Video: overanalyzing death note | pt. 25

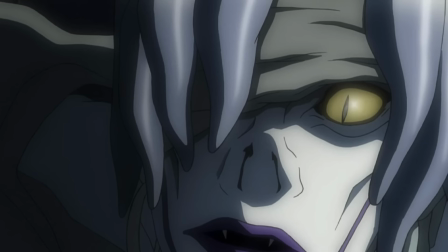(28:56)
Because before Rim promised to kill Ryuzaki, she straight up told Light, I do not like you.
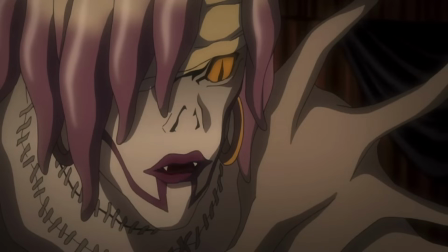(29:02)
And while I thought that was kind of funny, it's also the reason why she could kill Ryuzaki then without it being a problem.
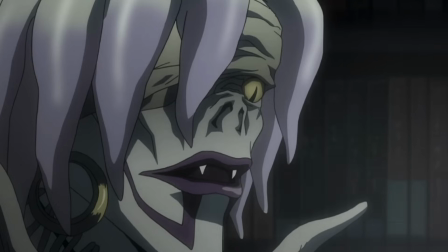(29:08)
She was only killing him because it would make Misa happy, not because it would, in any way, end up saving her life.
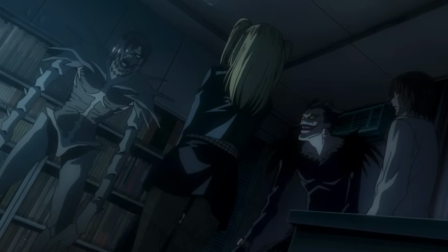(29:14)
And even if it did end up saving Light's life, well that wouldn't have been her intention. But things have changed now.
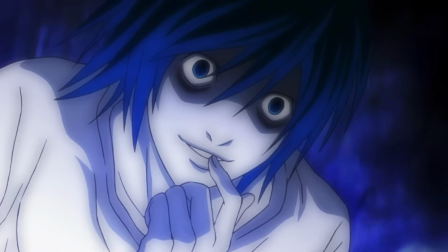(29:20)
Now, Ryuzaki knows about Misa. Now he has his eyes set on her. And if he discovers her acting as Kira again, he will kill her.
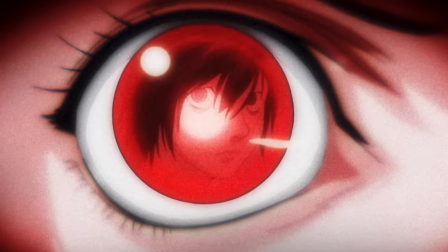(29:28)
So killing Ryuzaki now has different implications. And she's well aware of that.
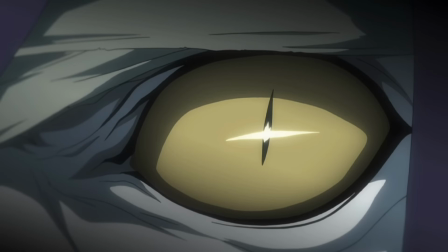(29:34) And if I kill Ryuzaki, it would mean that I deliberately lengthened Misa's life.
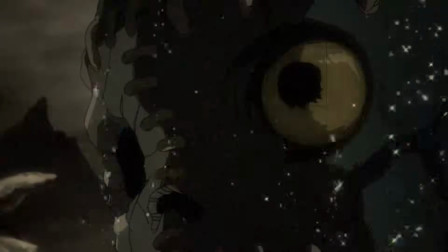(29:39) And I will die as well.
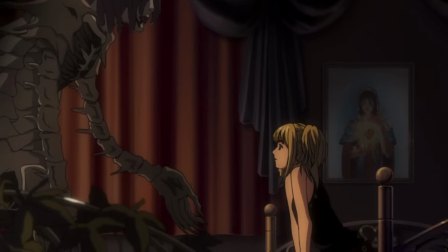(29:41)
And I, I don't know if I'm projecting or not because rims almost always pretty monotone with everything she says but it just feels like there's this
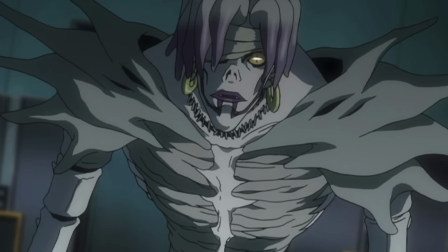(29:50)
this slight hint of sadness as she says this like the look on her
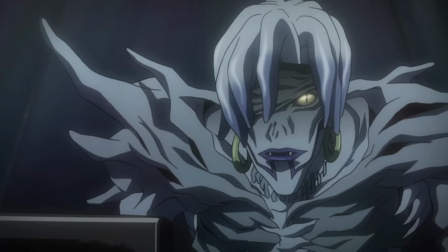(29:54)
face while not drastically different from what she normally looks like it just looks
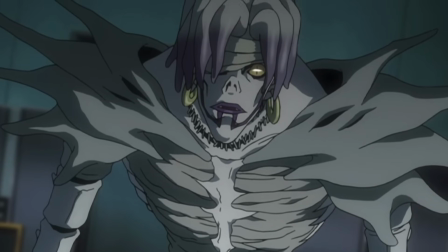(29:59)
to me like she's in disbelief that she's been put into this situation that this random human has a back turned to a corner and that she now has
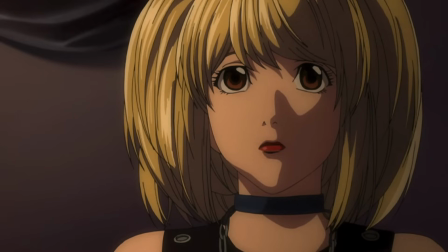(30:07)
to die in order to save the woman she loves a woman who honestly cares about her as much as Light cares about Misa.
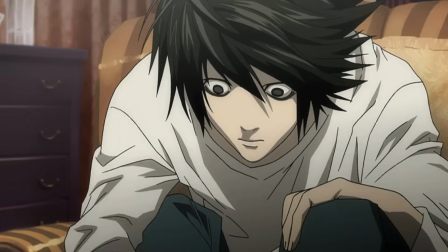(30:15)
Like my goodness, everything about this episode is just so fucked up.
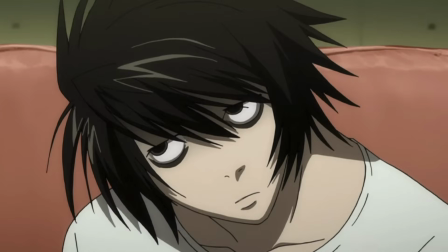(30:20)
Everybody's going through it. Or, well, almost everyone.
What are you gonna do, Rem?
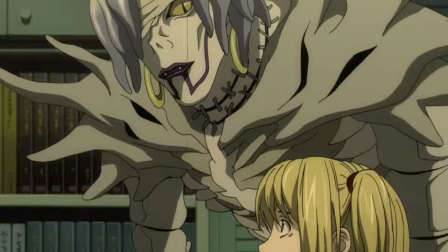(30:26) You may be a Shinigami, but you can't hide the fact that you care for Misa.
Shut the fuck up, Light.
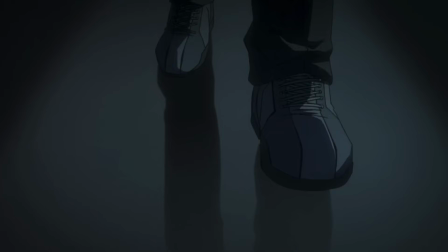(30:33)
Like, oh my gosh. This man is like a walking plague, bro. Like, I just, I, oh my god.
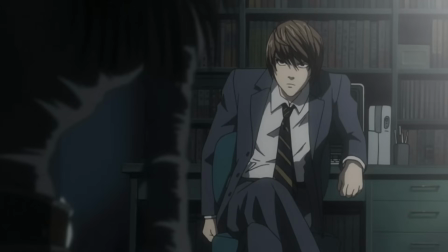(30:39)
I actually might fucking hate this man right now.
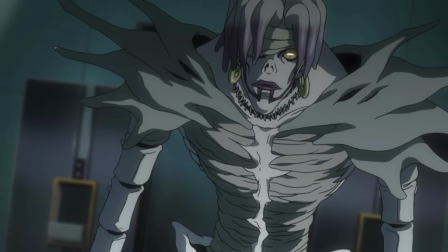(30:41)
Like, in taking the time to really look at the other characters and the shit that they're going through only for this guy to pop up and taunt her like that and it's
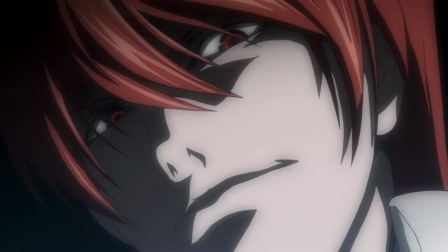(30:49)
not even like she can fucking hear him this is just for him he's just so i he's gross i i think
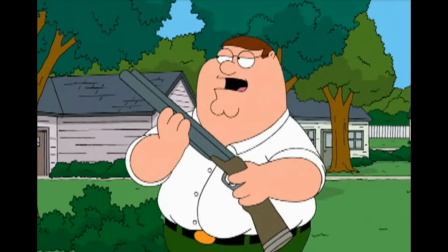(30:56)
i'm gonna be sick come on think about misa's happiness i just want to talk to him i just want to talk to him i just want to shoot him
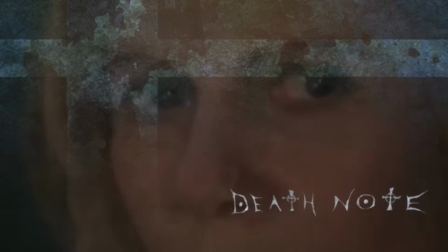(31:05)
Anyway, welcome back to how to use it… or not… okay.
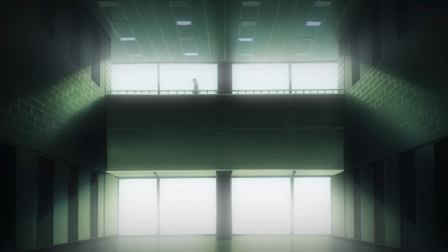(31:11)
So things pick back up with Light walking down a hallway,
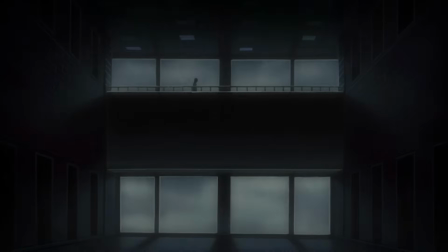(31:14)
and something I never noticed before was that this scene will come into play during the final moments of this episode, so I'll hold off on talking about it until then.
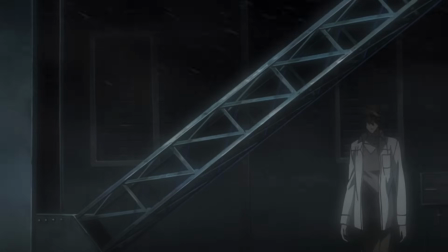(31:22)
Now from there, we transition outside, where we see Light stepping out onto the roof where he finds Ryuzaki just standing in the rain, staring off into the distance.
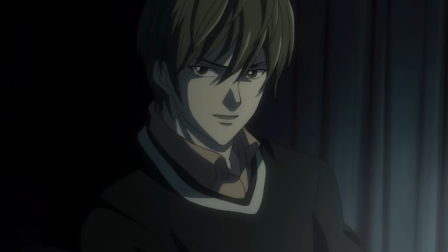(31:31) What are you doing standing out there by yourself?
I like the touch of lowering the sound of Light's voice so that it's drowned out by the rain.
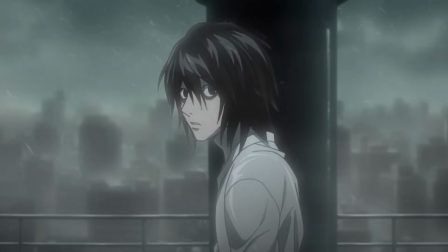(31:38)
Super inconsequential, but I just like the attention to detail there. Anyway, Ryuzaki notices Light and puts his hand up, acting like he can't hear him,
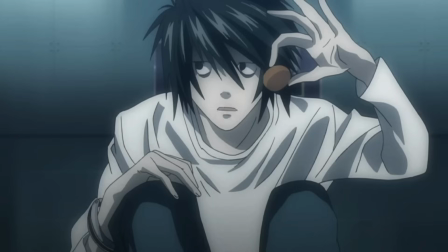(31:46)
which he may very well couldn't have heard him the first time, but as Light goes on to ask the same question again,
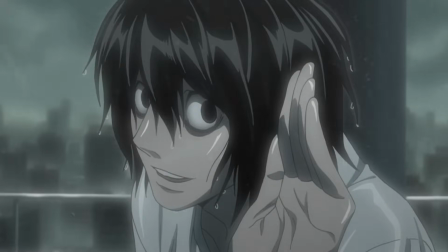(31:51)
this time louder, Ryuzaki smiles as he puts his hand up again to insinuate that he still can't hear him.
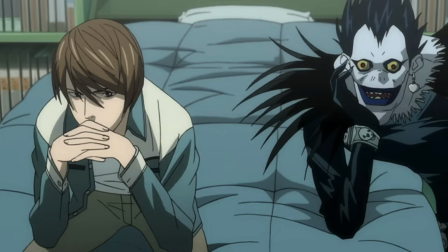(31:56)
And I like this because, to me, it kind of feels like Ryuzaki is just fucking with him a little bit.
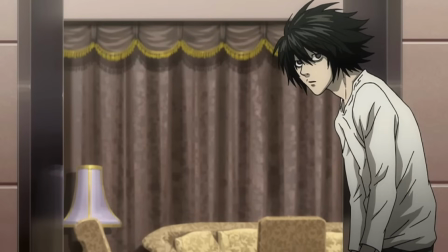(32:00)
Yep, it's very childish, but Riyazaki has admitted to being just that, so it's not out of character or anything.
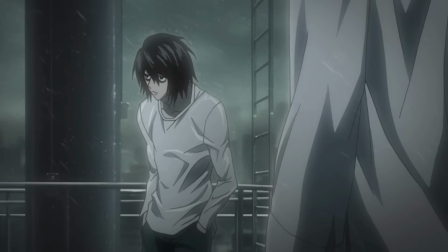(32:06)
Anyway, Light ventures out into the rain and asks Riyazaki again what he's doing, and Riyazaki responds by saying, I hear the bell.
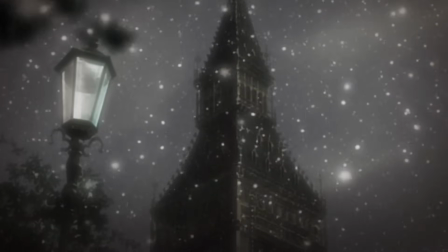(32:13)
Now this is obviously alluding to the bell that we heard earlier in the episode when exploring Riyazaki's past,
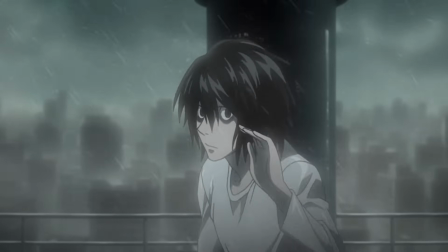(32:18)
except in this instance, we don't actually hear any bells ourselves, and neither does Light for that matter.
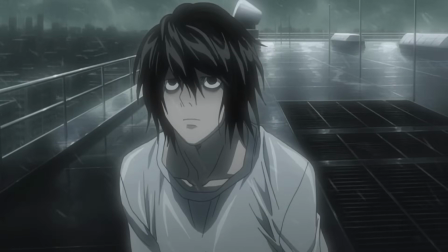(32:24) I don't hear anything. Really? It's been ringing non-stop all day. I find it very distracting.
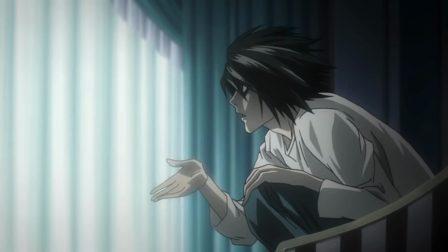(32:29)
So, a couple things about this.
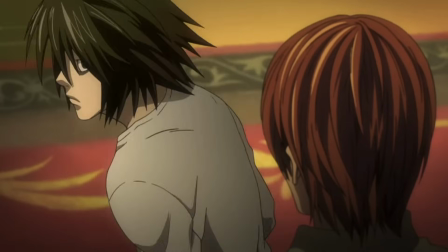(32:31)
I found it interesting that we can't hear the bells this time around, because it kind of further speaks to the idea that the bells are something that only he can hear.
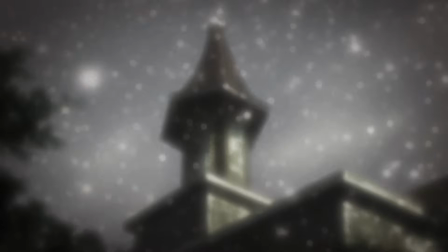(32:38)
Like we heard it earlier because we were taking on his point of view, seeing the things that he saw, and also hearing the things that he heard.
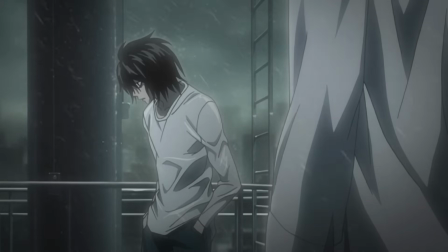(32:45)
But right now we're not seeing things from his point of view, and therefore we're not privy to the sound of the bell.
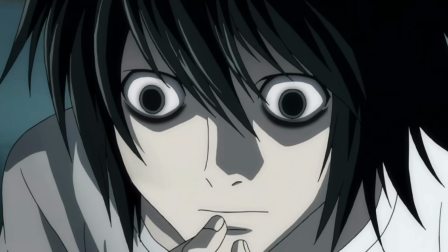(32:51)
Now in addition to that, the last part of what he said caught my attention because it kind of serves to recontextualize that opening sequence.
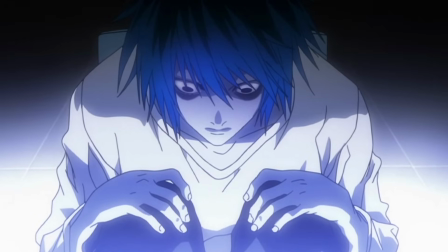(32:58)
Because he comments on how the bells are distracting, and the opening sequence actually supports what he's saying.